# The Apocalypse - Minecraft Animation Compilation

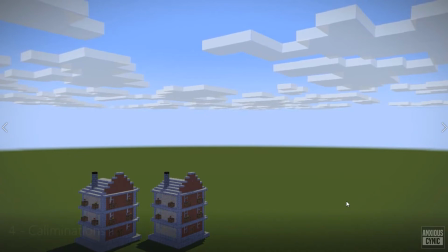Not a whole lot to comment on here due to the limited nature of the animation, but again,
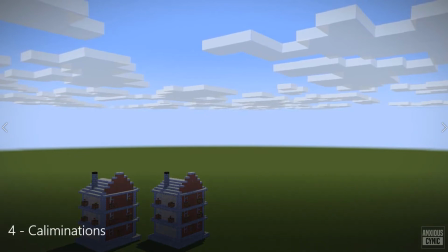flatlands, especially like this, it's just an egregious use of flatlands, unfortunately.
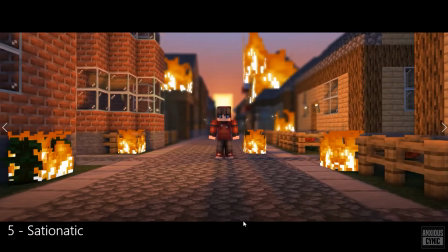And our fifth submission here is an interesting one. I like the artistic style that you went with here. This seems to be a bit more of a, you know, an artistic approach. A little bit unique to the theme.
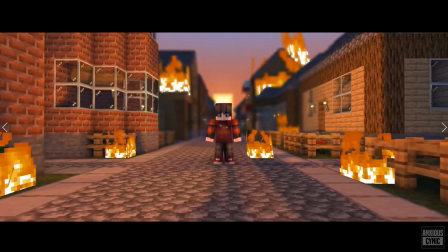The actual events are a little bit confusing because you have this first flash here and he's got TNT,
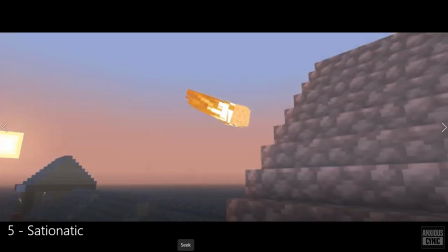and then the next one is like a meteor coming down, so I'm not quite sure.
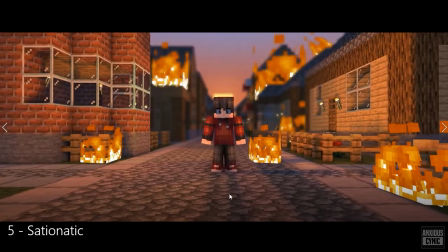It almost got like a vibe of like being like Carrie or something, where he is destroying things himself, but then it's like a meteor.
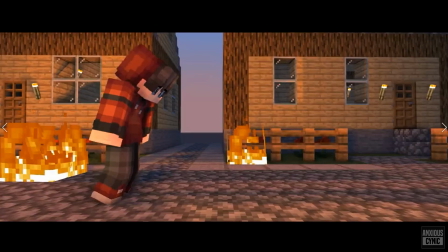But either way, I think everything was pretty good.
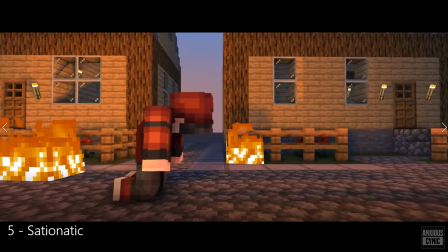Obviously right there, got a little bit of flatland showing through. but I enjoyed it as a visual concept.
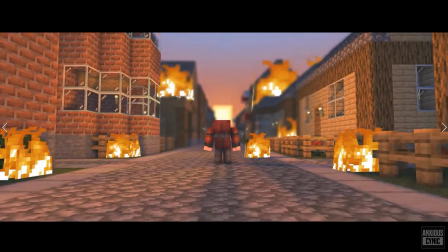What I really would have liked to have is some audio in this, though.
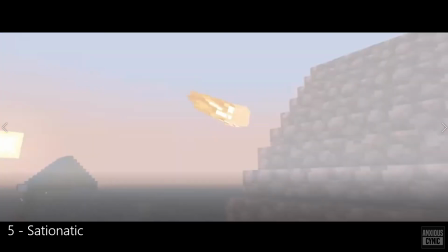Some audio would have really helped send this one over the edge, over the top, and make it a bit more substantial,
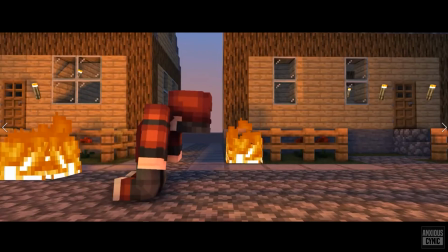a bit more interesting viewing experience.
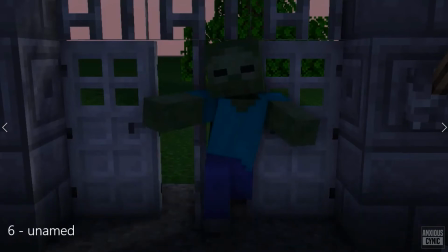All right, so for our 6th submission here, this one was a pretty intense one. I actually enjoyed it quite a bit. Obviously, once again, we got a little bit of flatland showing through there. That seems to be the trend for this competition, but overall I really enjoyed this one.
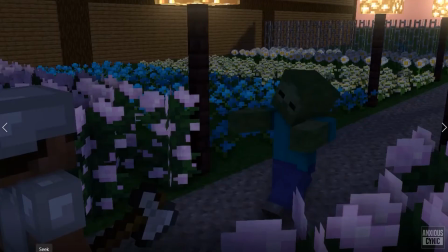I like the style you went with. This is a bit more of a Zack Snyder kind of zombie apocalypse,
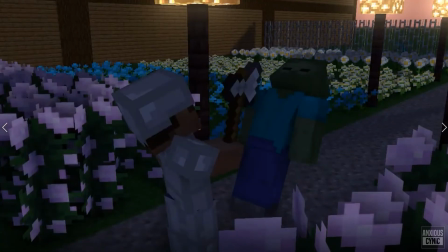but I really like what you did here with the fighting and everything.
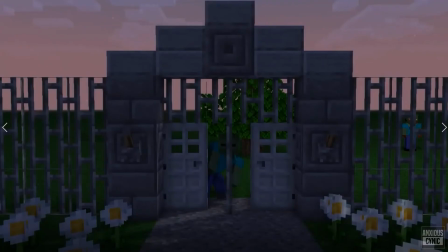It seems that maybe your animation skills aren't up to par yet, so some of it came off kind of rough,
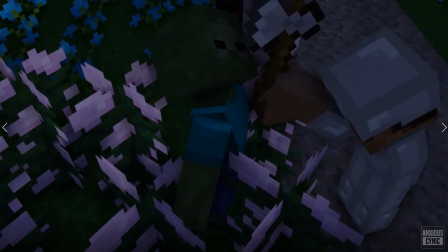but that style and everything that you seem to be going for is shining through very clearly.
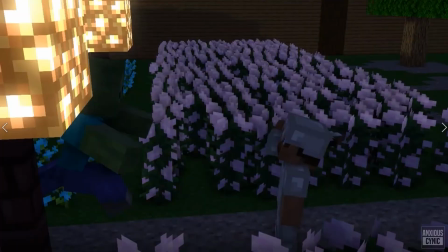So I really enjoyed seeing, you know, the steps to getting to where you're trying to be right there.
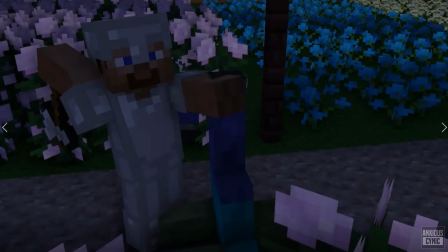One thing I would say in terms of the animation that could have helped you, especially if you're limited in your skill set just yet, or you're crunched on time, Blue Hedgehog Gamer I think is good with this, and I think Bean Dream has done some where you do a little bit more of like a kind of a stop motion-y 8-bit style,
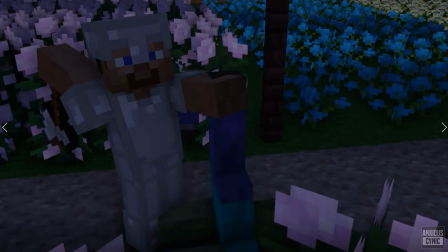at least how I would describe it, of animation. You should check out maybe previous compilations or their channels to see what I'm talking about, but that would have really helped this one.
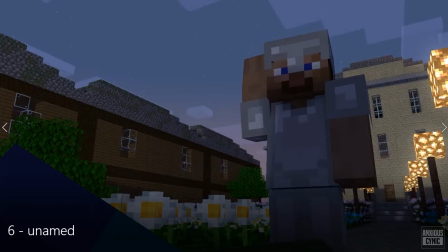I think even just stylistically, I think it would have worked well for this. Either way, you know, if you're trying to go for the more natural fluid animation style, you're on your way there.
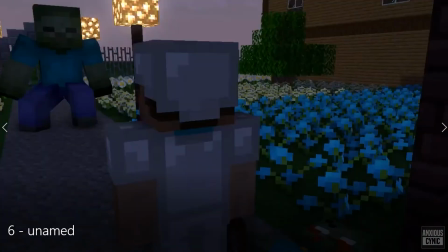I can definitely see that coming through, like I said. The main issue I had with this one is probably just this one shot here.
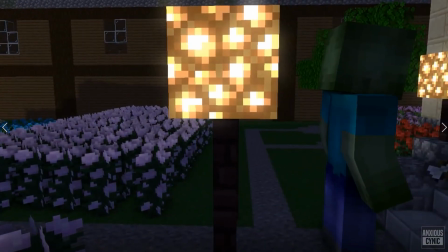The zombie walks by, the camera pans a little bit, and it's just kind of odd composition. So again, that's not really a big deal,
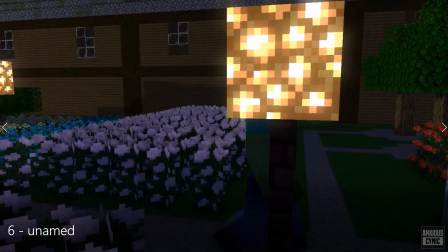but instead of just having this kind of with him standing there for a bit in an odd composition,
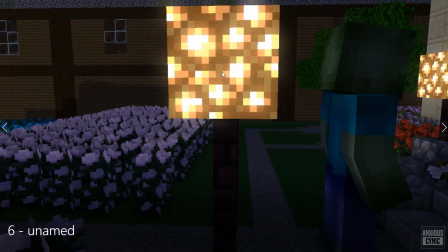like this is just kind of blowing our vision out with the light there,
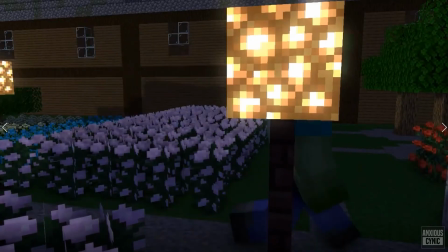kind of center stage. Just have it more quickly, like before he even stops, or like right as he stops, like right here or whatever,
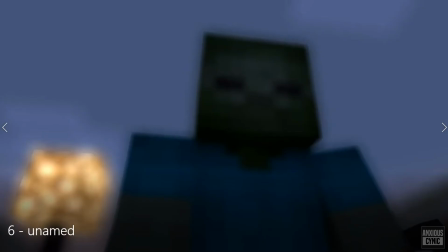just go ahead and cut to the next shot instead of the camera stopping and kind of waiting for the shot to happen.
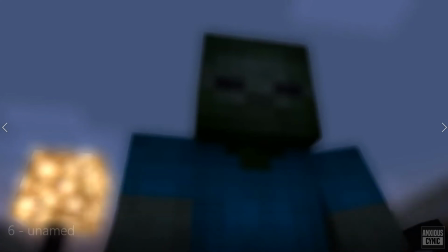But besides that, really good work, and I enjoyed this one. And for our 7th submission here,
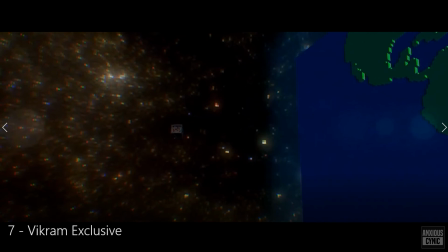we had Vikram coming in hot with another take on the kind of outer space theme, like one of the previous submissions.
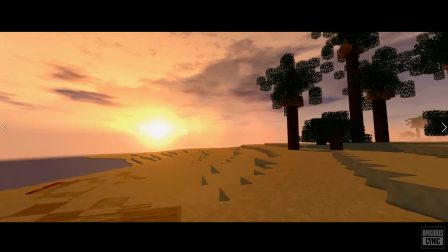But one thing he definitely got right here is the particles.
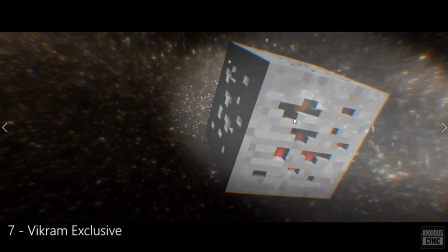Like I mentioned, the particles aren't bigger than the asteroid or whatever, the ore block of doom,
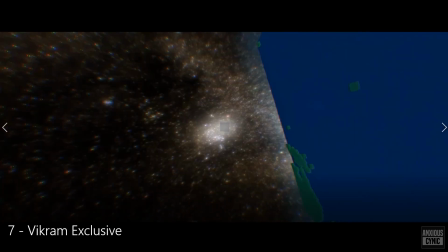and they leave a long lasting trail. I like the skybox he used for space.
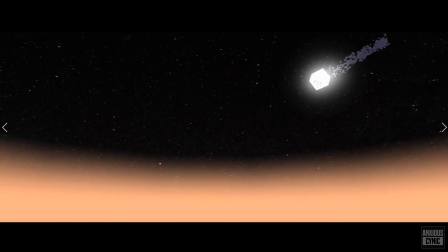Nice use of lens flares, a great added touch there, especially right here. That is a good example of the particles that I'm talking about.
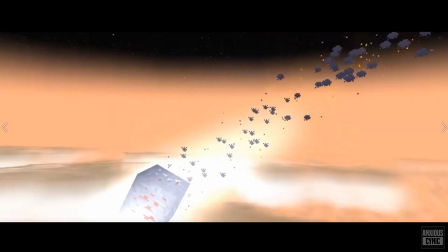Like they linger behind, it's leaving a trail of its impending doom as it comes into the Earth's atmosphere.
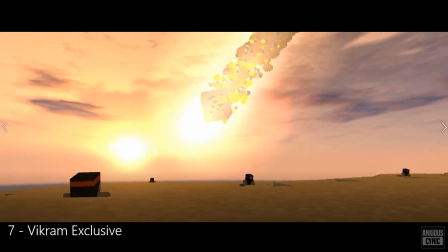So there's a lot of things going on here, and I really appreciate the effort that he put in, especially using multiple characters.
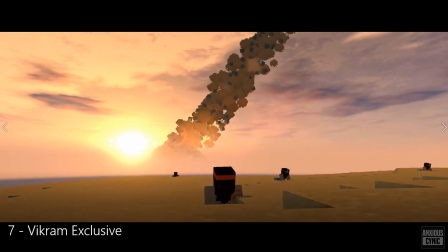It would have been so easy just to have this one person come out on the beach, and it's like, yeah, you get the idea.
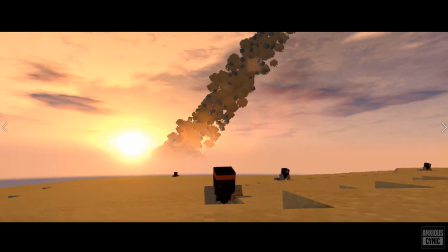But he actually goes through all the little steps of having, you know, other people come out.